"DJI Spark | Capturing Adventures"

One of the main reasons I bought my DJI Spark is I wanted to capture amazing video from our adventures.
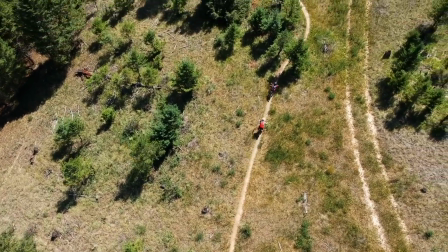(0:05)
You know those those kind of shots that you just can't get from a GoPro or your smartphone.
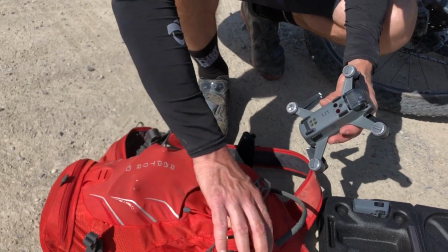(0:10)
So I took my Spark out and some other equipment for our first mountain bike ride of the season and I made a video. And I'm gonna put a link right up here so you guys can check it out and I'll also put that link in the description. But anyhow today I want to talk about the equipment I used and how I got the drone shots for the video. So yeah let's just get right to it.
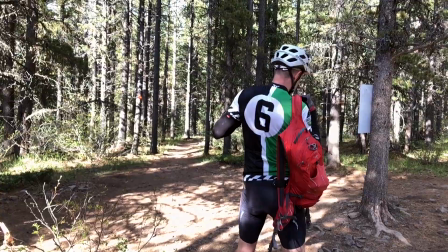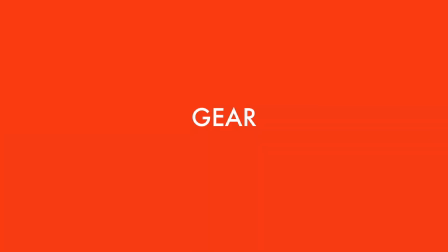(0:37)
My adventure kit consists of the least amount of gear necessary to get the results I want. Everything has to fit in this hydration pack or on my person because I don't want a lot of gear getting in the way of enjoying a good day in the mountains. So let's talk about what goes into this pack and the equipment I use to shoot the video.
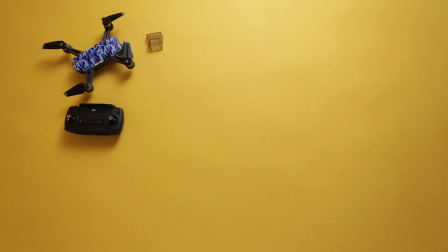(0:56)
Of course I had my DJI Spark plus my remote. I've got this great little plastic gimbal cover so that keeps the camera and the gimbal safe when I shove it into my bag. I had five batteries for my spark. The way I look at it, one battery equals one shot.
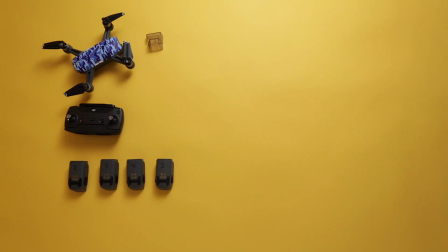(1:11)
So more batteries, more shots. I had two GoPro Hero 5s. Jen had one, I had one. Each one of those GoPros was mounted to a Freevision Vilti G gimbal.
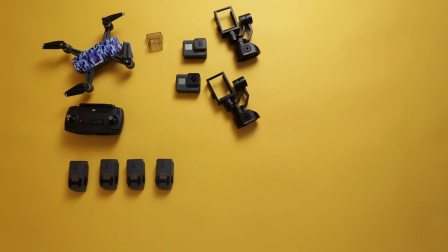(1:21)
Jen's Vilti gimbal was mounted to the GoPro Chesty chest mount and my gimbal
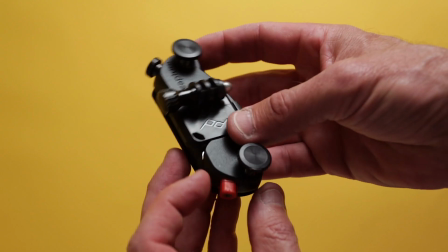(1:26)
was mounted to a Peak design capture clip with the point-of-view kit.
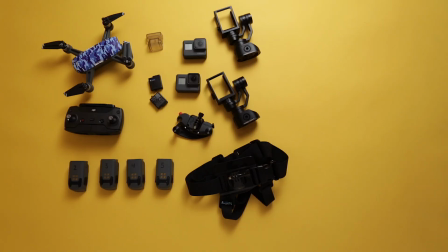(1:32)
Of course I brought some extra GoPro batteries and I brought two anchor batteries with USB cables and
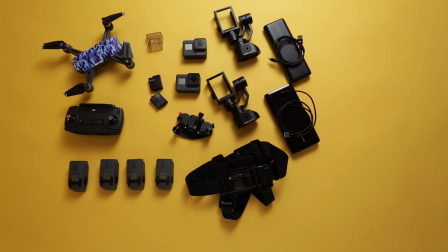(1:38)
those were plugged into the FreeVision Viltas so I could keep those Viltas running all day long.
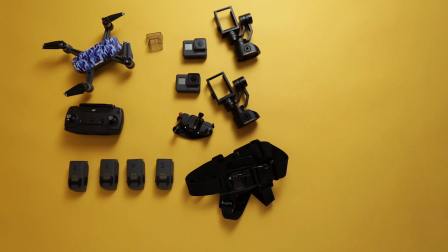(1:44)
And of course I had my iPhone 8 with me and that's great for capturing some slow-mo and other video. The Spark doesn't get a lot of airtime out of one battery. Realistically you have 10 to 12 minutes of flight time to get the shot.
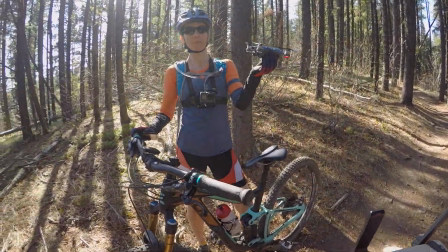(1:57)
The way I look at it it's one battery equals one shot. To make each battery count it is critical to plan ahead.
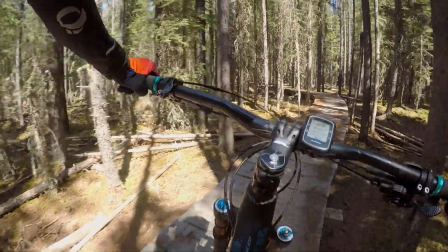(2:04)
I was very familiar with the route so I knew each location where I wanted to shoot and I knew exactly what I wanted to capture at those locations. Now if I had been unfamiliar with the route I would have checked online maps or even ridden the trail in advance to look for the interesting features.
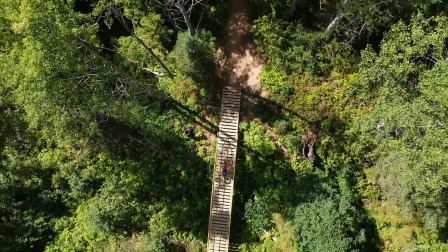(2:21)
Water, river, bridges, anything that's going to be visually appealing. Planning ahead and knowing where and what you want to shoot before launching your spark is going to allow you to get the most out of each battery. I've talked about this before but it's worth repeating. Your spark is an amazing flying video camera and what I mean by that is you can pretty much position this flying video camera anywhere you want. So don't limit yourself by just taking those typical drone shots.
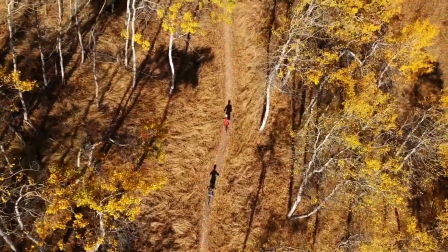(2:52)
Now don't get me wrong overhead drone shots are great, but every shot shouldn't be an overhead one.
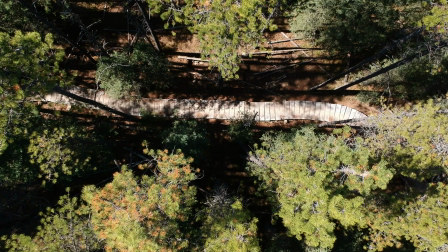(2:58)
Mix it up! Now I took two overhead shots for my video. One of them was this cool wooden pathway through a heavily treed area and the
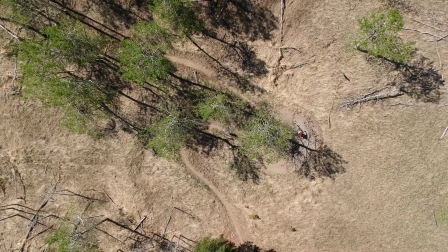(3:06)
other was this uphill section that had this really interesting double switchback. The rest of the drone shots were varied. I had this kind of neat coming and going shot where I positioned the spark just above the trail and we
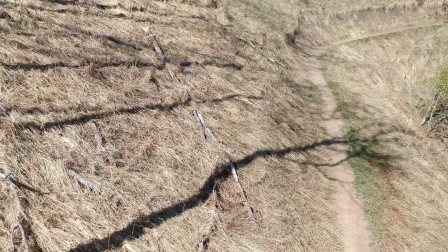(3:20)
rode our bikes into the shot and then I spun the drone around 180 degrees to catch us moving away from the camera.
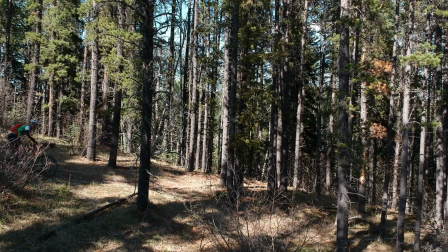(3:27)
For another shot I brought the spark down really low and I backed it into the trees to catch us going around a corner and my final shot I did more of a wide-angle shot so I backed away from the scene and I got down to a low angle perpendicular to the trail
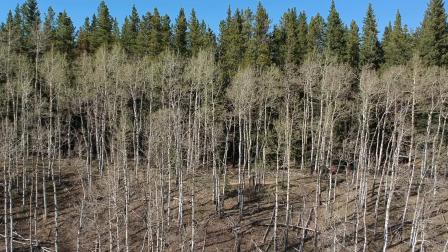(3:43)
to see us going by through this nice stand of trees. Anyhow the point here is the options are really endless so get creative and don't just settle for the typical drone shot. There are many ways you can grab action shots with your drone. There's manual flying, hovering in place or using ActiveTrack.